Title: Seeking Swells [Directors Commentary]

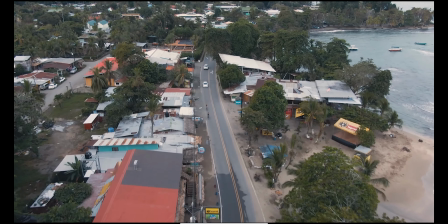704s
These drone shots were shot on my last day in Puerto Viejo as I was leaving pretty much.
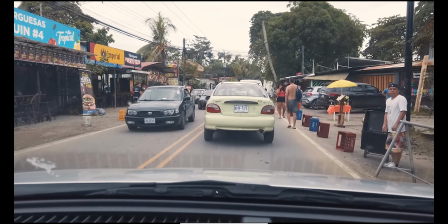709s
I went for one more surf session at Salsa Brava, which is the beach that he's talking about.
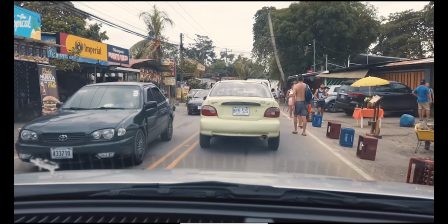714s
And so I had to get some footage. The swell didn't actually hit Salsa Brava until maybe like a week or so, two weeks after. and it actually hit the next area that I went to, Puerto Limon. But they weren't the best waves when I visited.
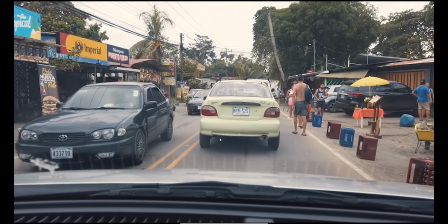729s
There was a smaller beach that you'll see some footage of, Cocles, which had some nice, fun little waves, but it wasn't the best time. I actually planned the whole trip for this big swell that was coming, and it ended up being shifted like a week or two later. And so I kind of just had to deal with what I had here.
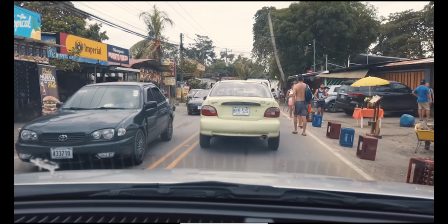748s
And you'll see I actually contacted some people on YouTube who had footage of salsa brava and all these beaches on their best days or pretty close to their best days and i got their permission and included them in the documentary because i didn't want to have just my footage of these smallish looking waves when i'm kind of building up the history behind these beaches and
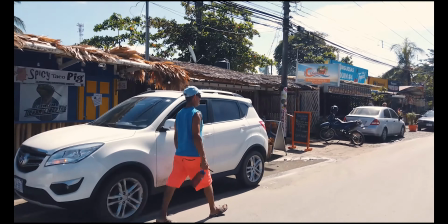771s the break he's referring to it's known as salsa brava
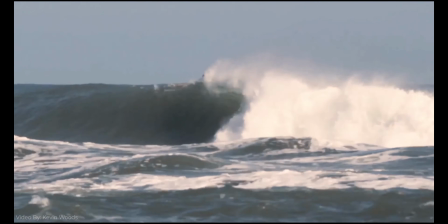778s
so this is all footage that i got from some people on youtube so you can see it's a lot bigger than Well,
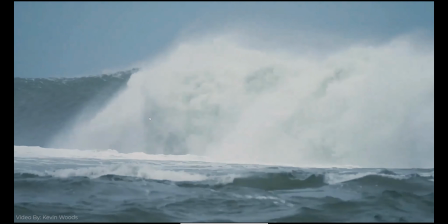784s
you'll see later how it was when I was there, but pretty decently sized waves very hard to surf the reef is right down here.
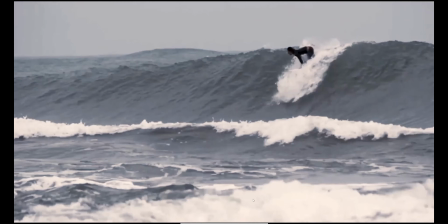793s
So Kurt explains if you watch the documentary why it's so difficult to surf here,
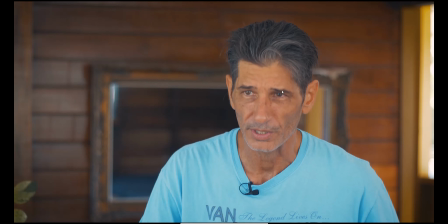797s
but there's some really fast powerful barrels and Which is what gives us its name give it gives it its name salsa brava
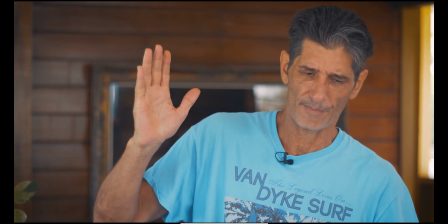806s
Which is actually salsa and then the brava was added later
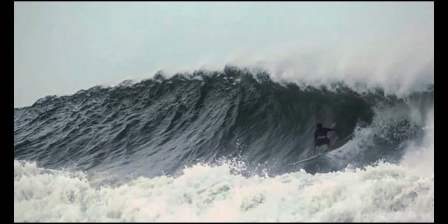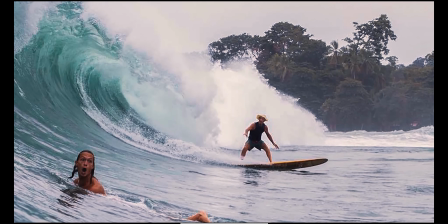816s
Some more low-res photos that Kurt gave me
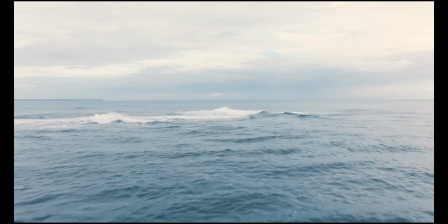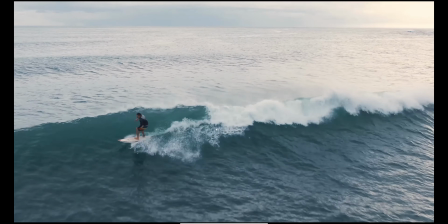828s
So there was pretty much to one or two people surfing when I was there because it just wasn't the right
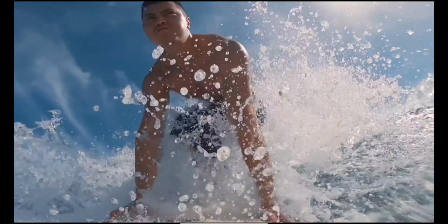833s
swell for it But I would be remiss if I visit this location and I didn't get in the water So,
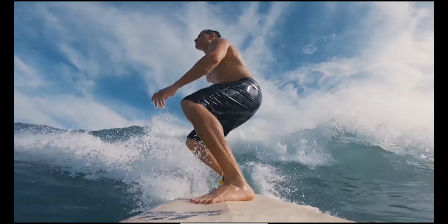838s
you know, they were rideable had some fun surfing there and you know, I could say that I served salsa brava So that was worth it
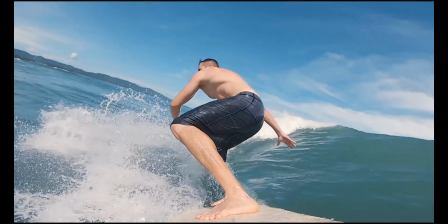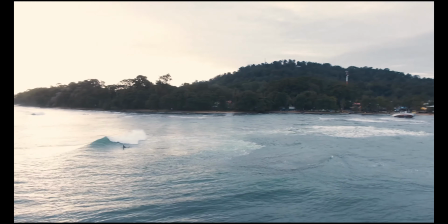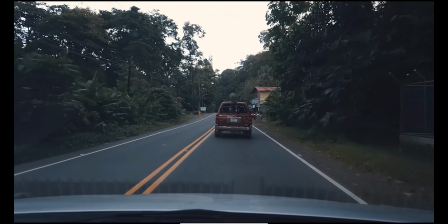857s Consistent beach break just down the coast, all Kocles.
So here's where I took some liberty with the narrative of the story,
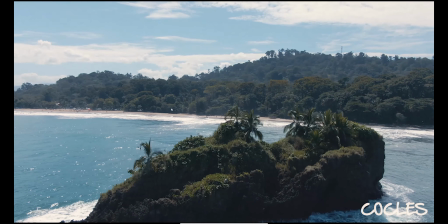865s
because I actually was staying at a hostel near this beach, Kocles, and I didn't meet Kurt until my last day in Puerto Rico. But just to make it make more sense in story form, I made it seem like he told me about this beach, and then I went to visit it. And it's just how it goes with documentary.
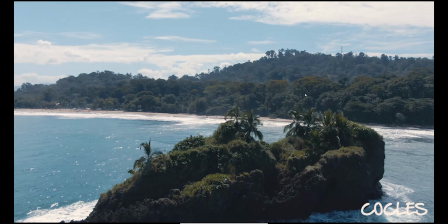883s
It's a slight twisting of the truth, you know, not to make up anything, but just to make things make more sense, uh, narratively.
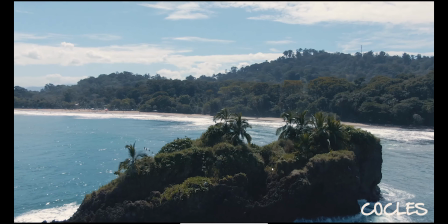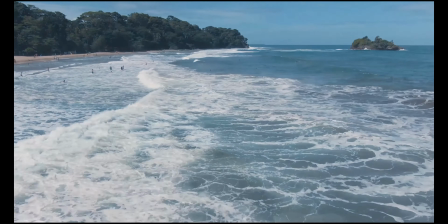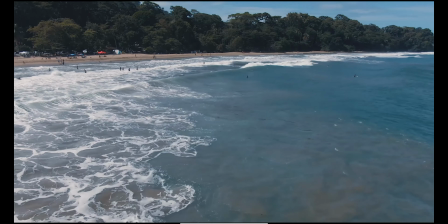900s
So you can see the waves weren't the biggest, but there were some people out here,
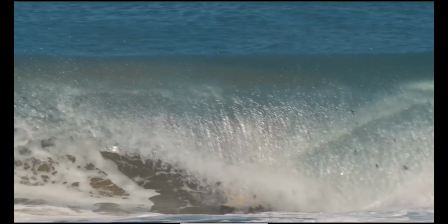906s
and, you know, small tubes that you couldn't really make it out of, but they were definitely fun waves to surf.
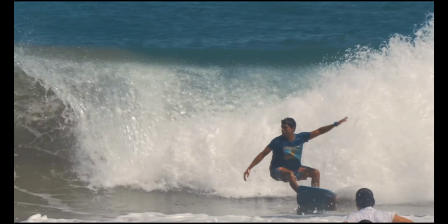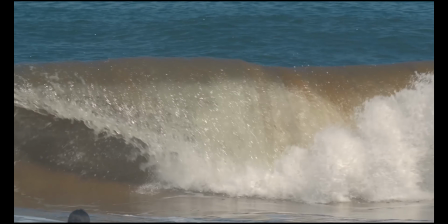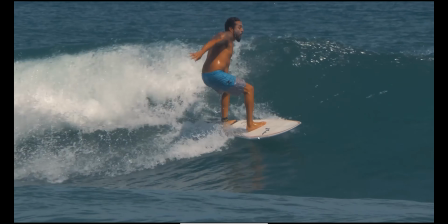924s
There's a couple clips here from the left side of Koklus. The main break was the other side.
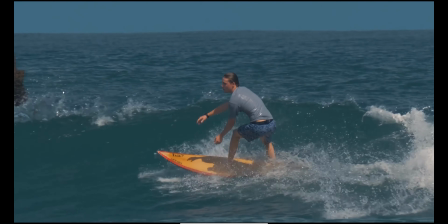929s
This is the, uh, the left side where the waves break a little bit differently.
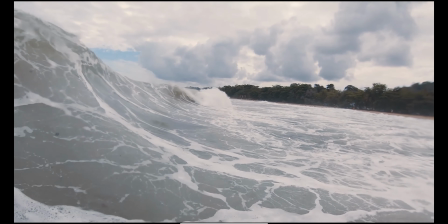932s
There's a little bit of a paddle out to the island, But in some ways a little easier to ride because they don't break right on the beach